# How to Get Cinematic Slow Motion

So that's another test we wanted to do, putting several of our cameras, including the iPhone, back to back to see how different they felt or not.
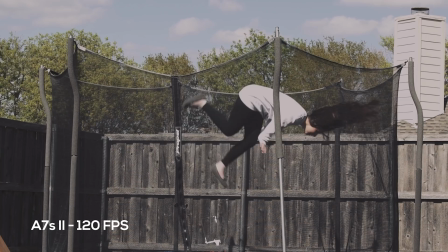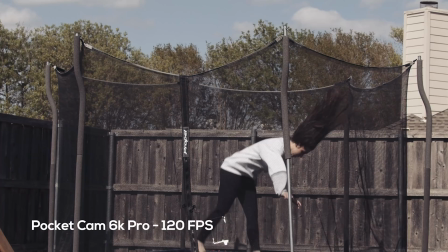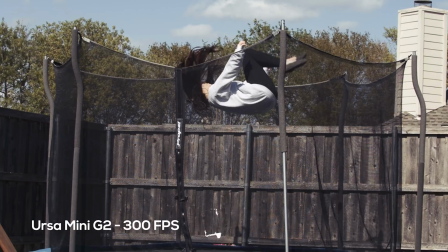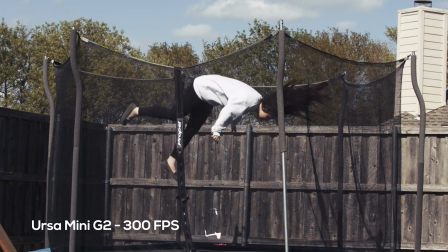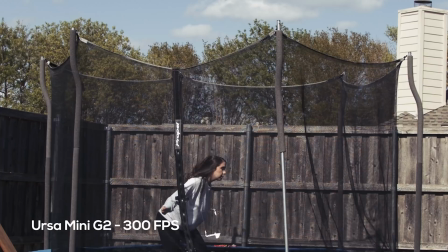(4:47)
One thing to keep in mind here is how your camera is recording in slow motion. Some will only record certain speeds at lower resolutions like 720, or it might be scaled up or the image might be cropped.
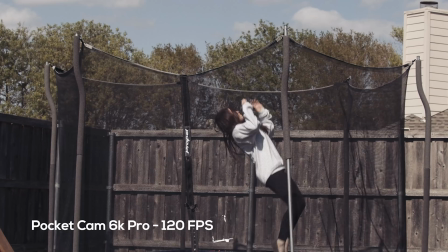(4:59)
So if you're looking for a camera with slow motion in mind, keep those factors at the top of your head.
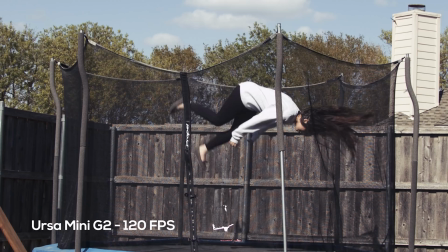(5:04)
But in these shots, the Blackmagic cameras are definitely giving us the best results, especially with the URSA again being able to hit those 300 frames per second.
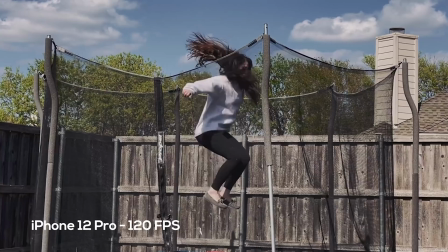(5:12)
But the iPhone does a surprisingly good job as well.
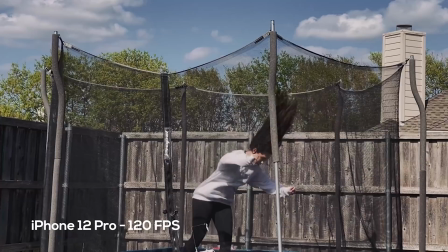(5:16)
You need a bunch of light with the iPhone, but in the right circumstance, I'm constantly surprised by what you can get from a phone.
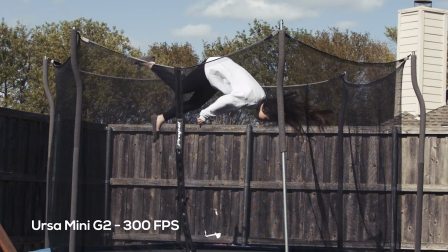(5:23)
Definitely a great C-cam to have in your pocket. Now again, the highest that we're going here is 300 frames per second which can have really great results but if you want
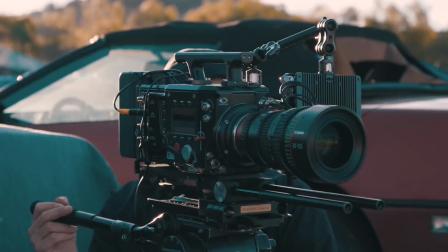(5:32)
to go even further you need something like a phantom flex camera like we used for ballistic with this shot right here
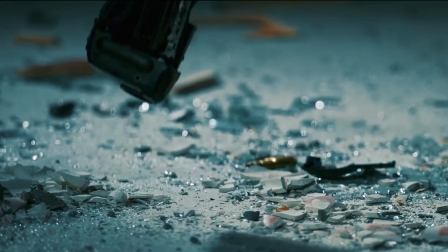(5:40)
or when we did our destruction pack promo with these shots here breaking tvs and clocks and cameras or josh with these vases these cameras are probably most
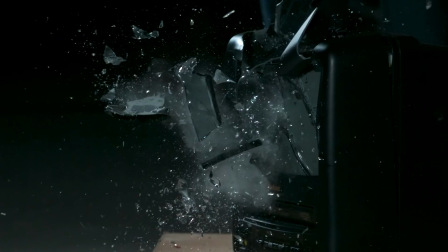(5:49)
well known thanks to the slow-mo guys but they really take a shot like this that happens insanely fast and turns it into something really beautiful. Water, fire, anything breaking at all, it all looks amazing in super high-speed slow motion, and if I remember right,
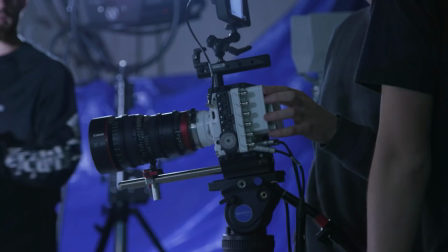(6:05)
all of these were done at 2,000 frames per second. But that camera is really expensive to rent and you need a ton of light, so is it possible to fake that in post? The short answer is not really. Maybe with a mixture of things, but for something like a fast, destructive moment like this water slap,
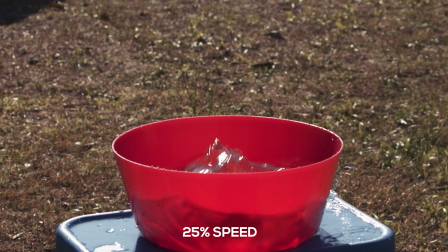(6:23)
slowing down a 24 frame per second shot is next to impossible since again you only have those 24
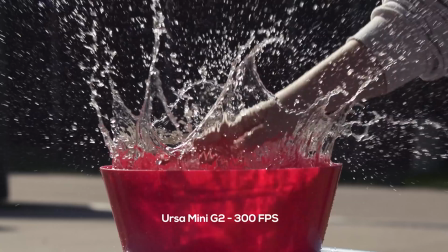(6:30)
frames per second to work with but if you do have something higher like 120 or 300 you
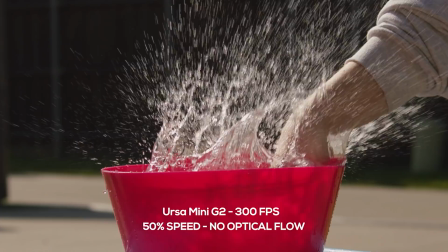(6:36)
can take this a little further in post by slowing the speed down a bit more there's a lot more to work with here with those 120 or
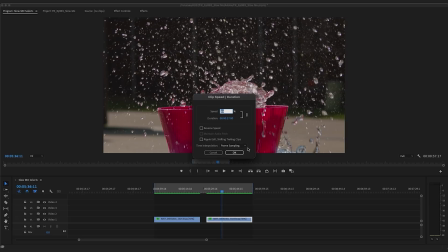(6:44)
300 frames per second so you get a decent result not exactly 2000 frames per second but you can push it you're just to want to make
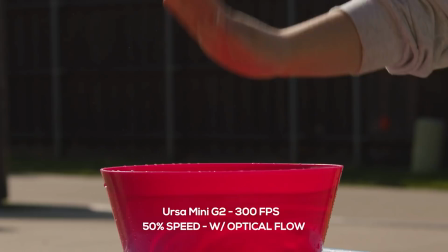(6:52)
sure to turn on optical flow or whatever your version of optical flow is for your software.
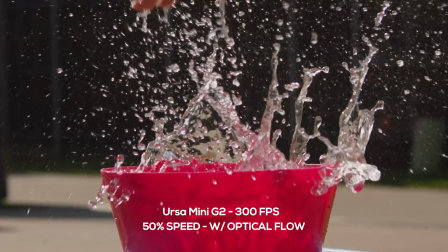(6:57)
This does a much better job of flowing between the frames you are slowing, but again, if you take it too far with a shot like this, it gets weird fast.
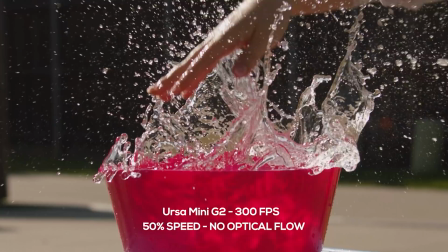(7:06)
Let's compare so you can see what I mean. If we slow this shot down to 50%, making it 600 frames per second now, we have a pretty choppy look.
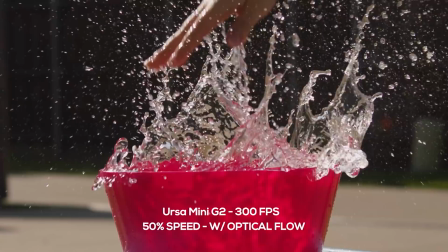(7:14)
But if we change that frame sampling to optical flow, the shot absolutely works.
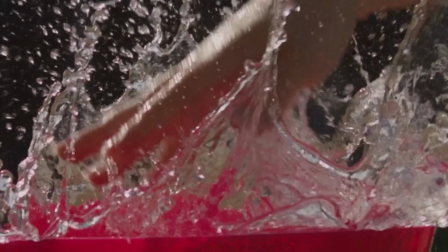(7:20)
All of those falling droplets feel really solid, though back in this area you do get a slight sense of that morphing that's happening to make the slowing work.
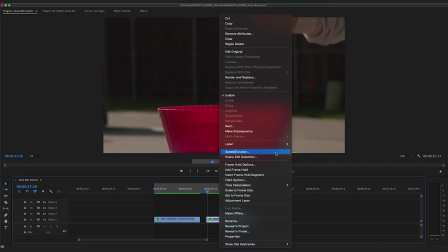(7:29)
To see that morphing even better and break this shot, let's take it too far, say 25%.
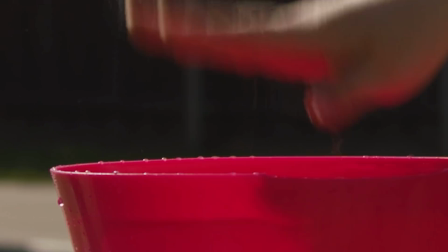(7:34)
Now you are really getting a sense of that warping, giving the shot an obvious and odd feel, like right here as the hand comes down.
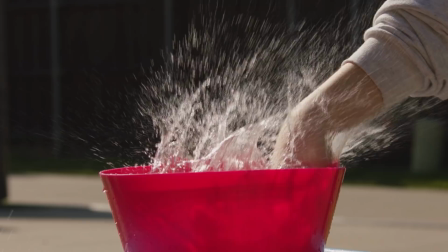(7:41)
We're getting some gross warping with the background that is just breaking the shot, and here when the water is first coming out.
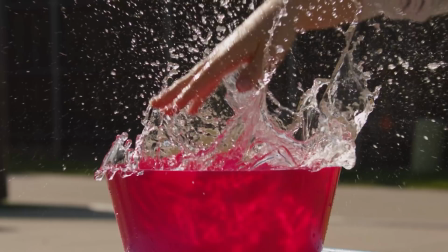(7:47)
But here, where the hand is pulling back out of the water, you're getting this odd style that feels trippy in a cool way to me. So if you know this going in, maybe you could utilize this effect for a purposeful off feeling to your shot.
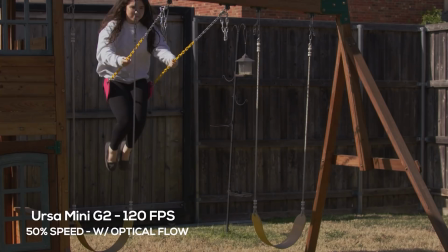(8:01)
But then if you take a shot that is less complex, like this swing shot here, and you do the same thing,
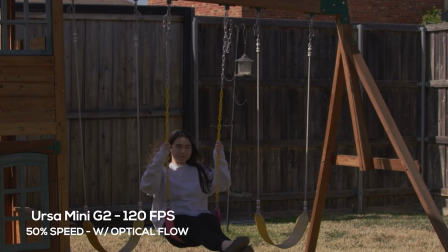(8:06)
you can take something like a 120 frame shot and pull it to 300 frames without any issues at all,
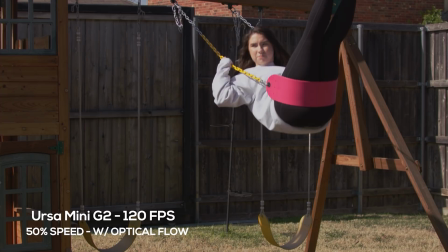(8:12)
since the original shot doesn't have as many small quick movements as something like the water. But if you don't have any slow motion capabilities at all, you can fake slow motion entirely like we did in this old episode here.
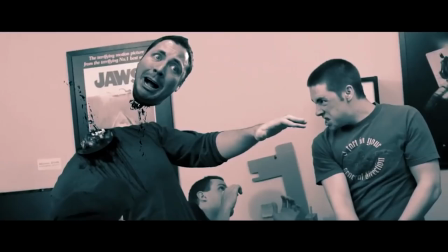(8:25)
Nothing was actually in slow motion. It was all 24 frames per second. We just acted it all out.
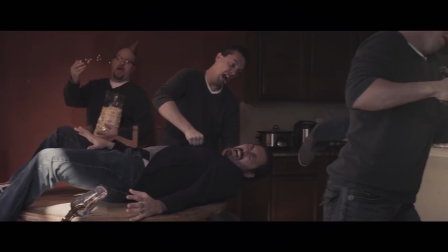(8:32)
Then with the addition of some VFX elements, it sells pretty well. It's the same sort of concept of all those frozen in time shots you see.
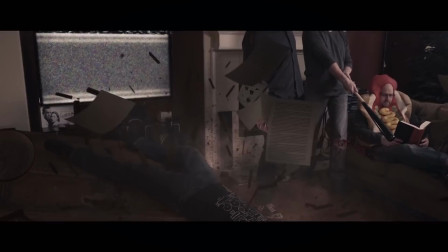(8:39)
More often than not, the actors are just holding still while the camera moves through that space.
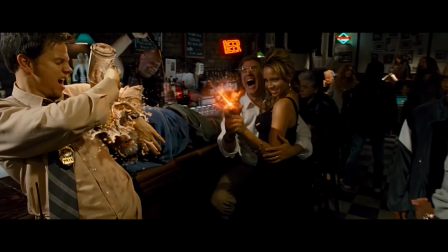(8:44)
You add in some VFX elements and there you go. This would definitely work even better if you can shoot a bit higher like 60 frames per second. That will take any small movements out that would give the shot away very easily.
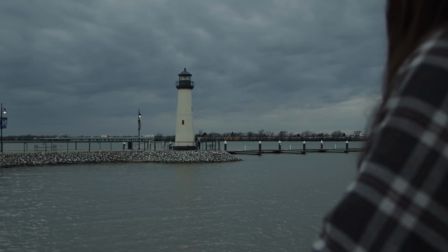(8:56)
But that removal of small distracting movement is actually another great use of slow motion overall like I did with these Blackmagic test shots.
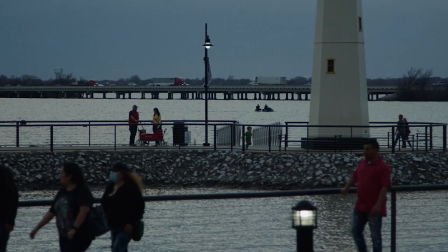(9:03)
We didn't have a tripod and the lenses I wanted to use didn't have any image stabilization so
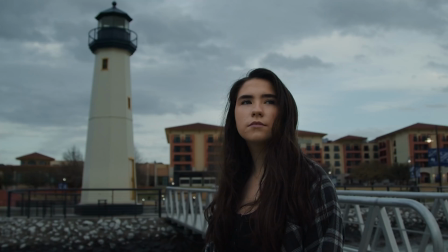(9:08)
throwing it in 60 frames per second smoothed all those annoying jitters and just made it all work great. It also just makes for more cinematic feeling shots.
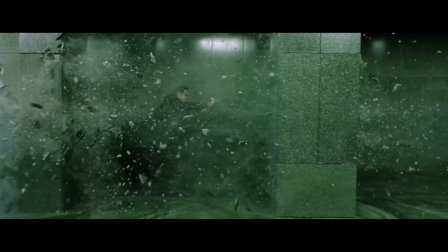(9:16)
So whether you have a phantom camera or one that will only take you up to 60 frames, or not even that high,
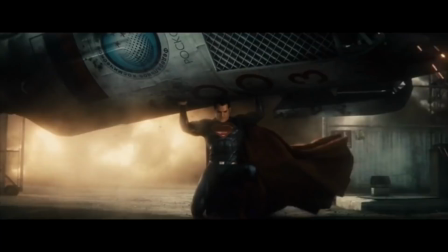(9:21)
there are always ways that you can utilize slow motion for yourself for all kinds of effects. The most important thing is knowing your resources and planning with that in mind. But again, don't forget about our sale. Links to that in the notes below. We'll have links to all the gear that we used in today's episode down there as well. And if you are not subscribed, consider doing that, and hit the bell to be notified about all our new content.
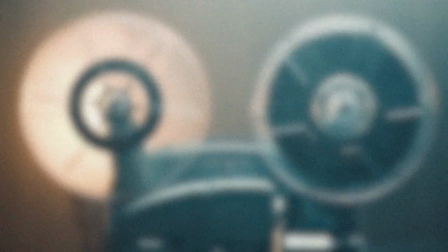(9:42)
And until next time, don't forget to write, shoot, edit, repeat.